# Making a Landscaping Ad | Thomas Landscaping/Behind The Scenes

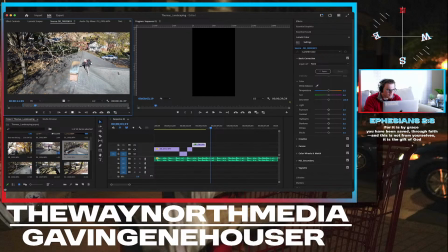So, you know, we not my greatest drone camera piloting for sure. Because of that, there's some limitations and things that I'm not quite
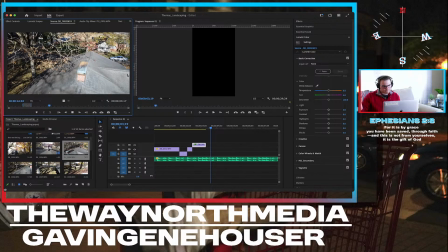used to, like flying it through the trees so heavily and stuff like that. Unfortunately, where there's the need for blowing leaves off of roofs, there is the need for
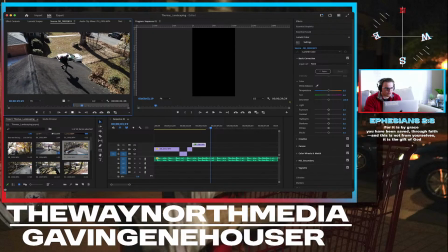flying through trees. So, alright, this shot's pretty good. We'll let it play out. This is long, but we're gonna let it kind of play out because I tracked him pretty well, did all of that pretty well, and you get that nice clean look on the roof. So let's grab that.
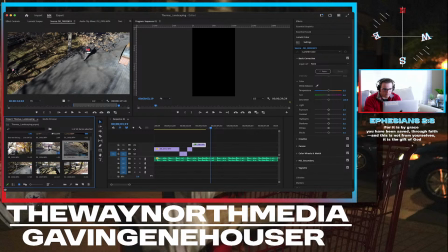This clip's gonna be a monster compared to the rest of these. So let's drag it and drop it.
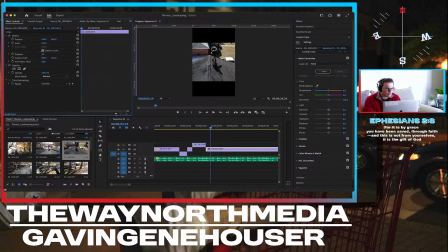Drag it, drop it, and crop it. All right. Luckily, we get so much room on the side of these
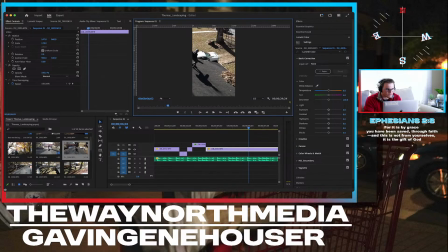because of the format. So it's very helpful. Let's trim this up to really about right here. Drag this over.
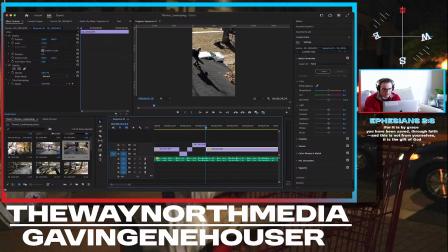We've got Bailey here, so let's do the same kind of thing we did over there, and let's drop our position, drop our scale, and as the leaves get hit, let's whoosh over to here.
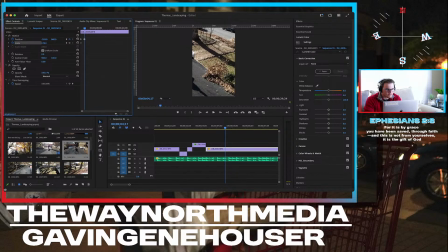And then go a couple of more things, and let's just kind of slowly move over, because I want stuff in the center of the frame, but I also want that to not be such an impactful like hit and stop.
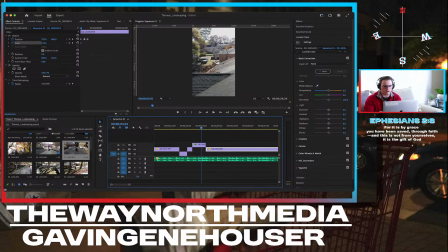So let's see. Yeah, that was good. That was good. That was good. I like that. Right? We like that. I like that. So that's cool.
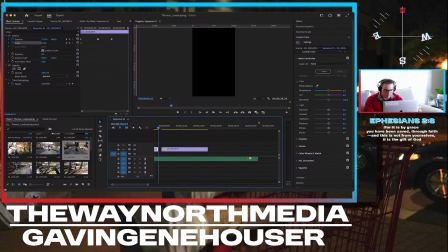Let's go there. And this is only one house, so we have another house that we got as well. Did that go with the music? Why does it feel like it's not going with the music?
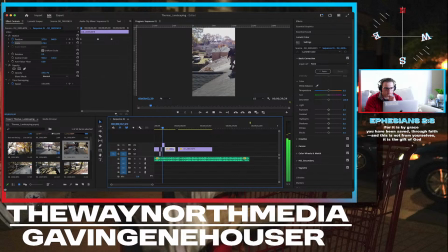I want it to cut there. It feels like it's overstayed its welcome. So you are unwelcomed. All right.
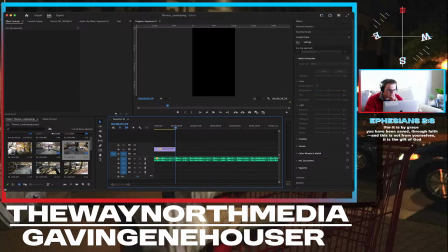Delete the rest of that clip because we really don't need it, because what I want to do is look through here.
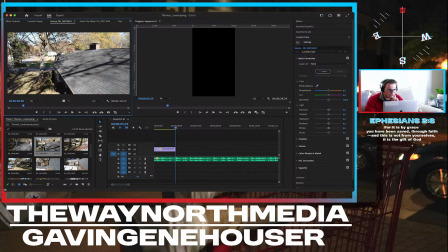I'm kind of going too linear right now. We need to take a look at our other shots and kind of see what we like.
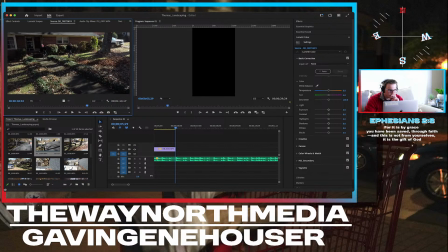So like we got some parallax here. Look at that action pose there from Bailey, like a whole action figure. So we'll do this here. So let's see.
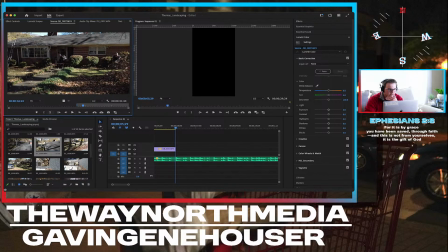Okay, I like that. I'm cool with it. I'm cool with that, I think. Let's do it. So the tree's not even going to come into our framing until really about right there.
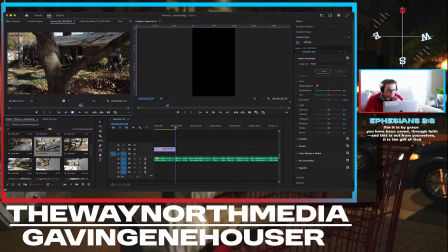So let's cut to there. We got our parallax. We can use that as a transition point. So why don't we do that?